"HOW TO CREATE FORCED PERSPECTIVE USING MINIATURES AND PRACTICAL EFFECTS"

Now we shot this over two days. On the first day we shot the miniature effect with the tank. It's a 1.16 scale model tank, fully remote control. If you want full specs on this, we'll leave a link in the description below. Now we're not affiliated or sponsored in any way by this company, it's just a nice way to go online and check the full specs. We shot the action sequences on the same day,
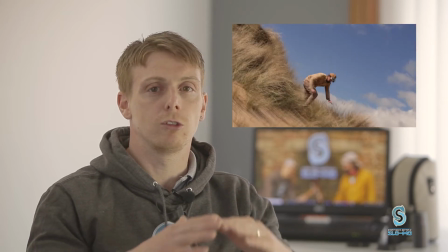405s
because we wanted to create a movie sequence for the beginning of this episode to show what the forced perspective would look like in a cinematic way.
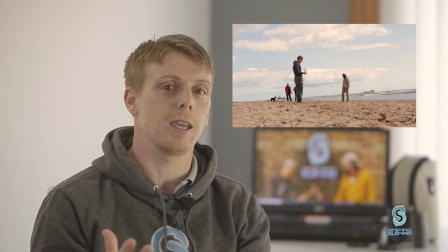413s
Now, obviously, we couldn't shoot the practical effects. It was a public area and safety precautions, and it would be too dangerous. So we've actually done the practical effects on a separate day. So on day two, we were in my backyard.
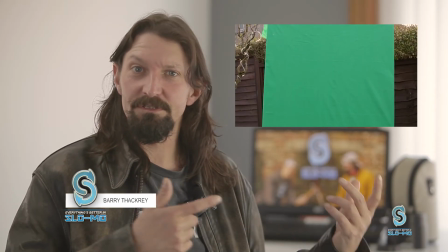427s
We set up a green screen, as you can see here, and an air pump system.
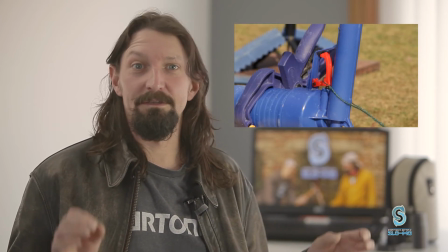433s
Now, an air pump system works really well. it's nice and cheap, very, very safe. Because we haven't got an explosive license, this is the best way to do it. We use cornflour because that's all we had at hand, and if you're a backyard effects person, this is really good, nice and cheap, very easy to get a hold of.
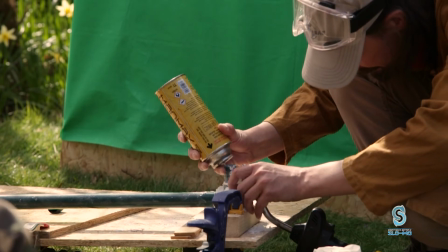452s
If you're using explosives, it's very dangerous, and you need a license.
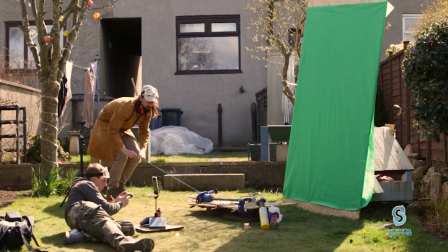457s
Using a pressurized system works really well. it's nice and cheap. So we did a few tests and we found that cornflower worked really well.
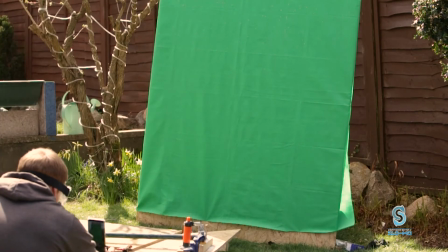466s
As you can see here we ran the tests a couple of times. A couple of times it didn't work but then we really did capture some really good ones.
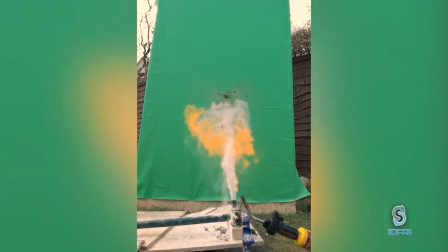475s
This one here for instance works exceptionally well. The cornflower here kind of looks like smoke but then it ignites. So at the end of the day we had the comp shot which is the green screen and we had the stunt
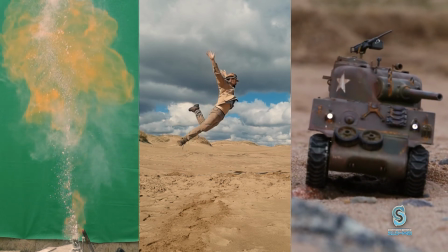490s
effects and the miniature effects and Drew managed to comp them all together and they looked really quite good. Now there's a little bit of tweaking to do and remember this is a no budget effect there's no CGI it's all shot within camera and it cost us about two pounds so try it yourself it's really quite quite a cool
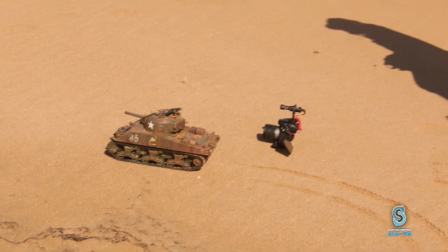513s
effect now this is the tank that we used the bog standard tank itself is pretty basic and you need to paint it up to make it look
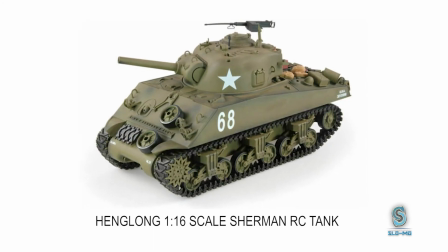522s
decent but with it being radio control it really does become a really good asset as a model in order to achieve this effect and make it
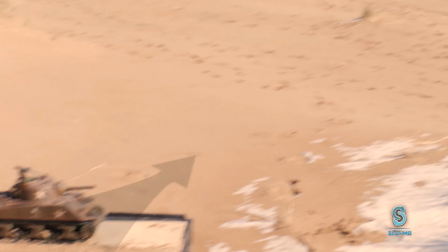531s
look realistic both objects must be on the same level to look
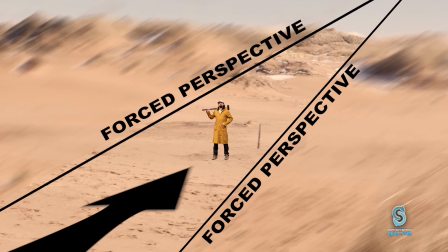537s
like they're in the same space yeah for instance if you've got a camera that's
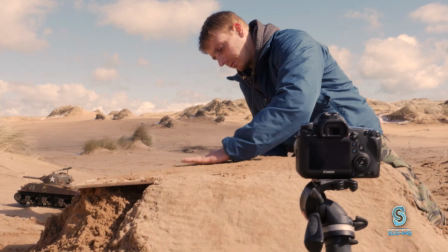542s
a foot off the ground the tank would be just miniature
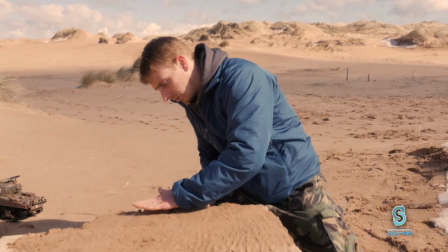548s
it'd be so small but if the tank's the same level as the camera in its plane
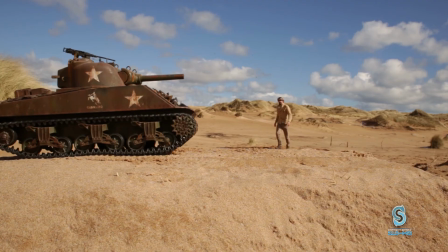553s
it would look massive. Well folks now you know how forced perspective is done why don't you try it yourself just be sure to position the camera appropriately and use maybe even a little model just to try it out It's ridiculously simple. Anyway, we'll catch you next time on Everything's Better in Slow-Mo. Ciao for now.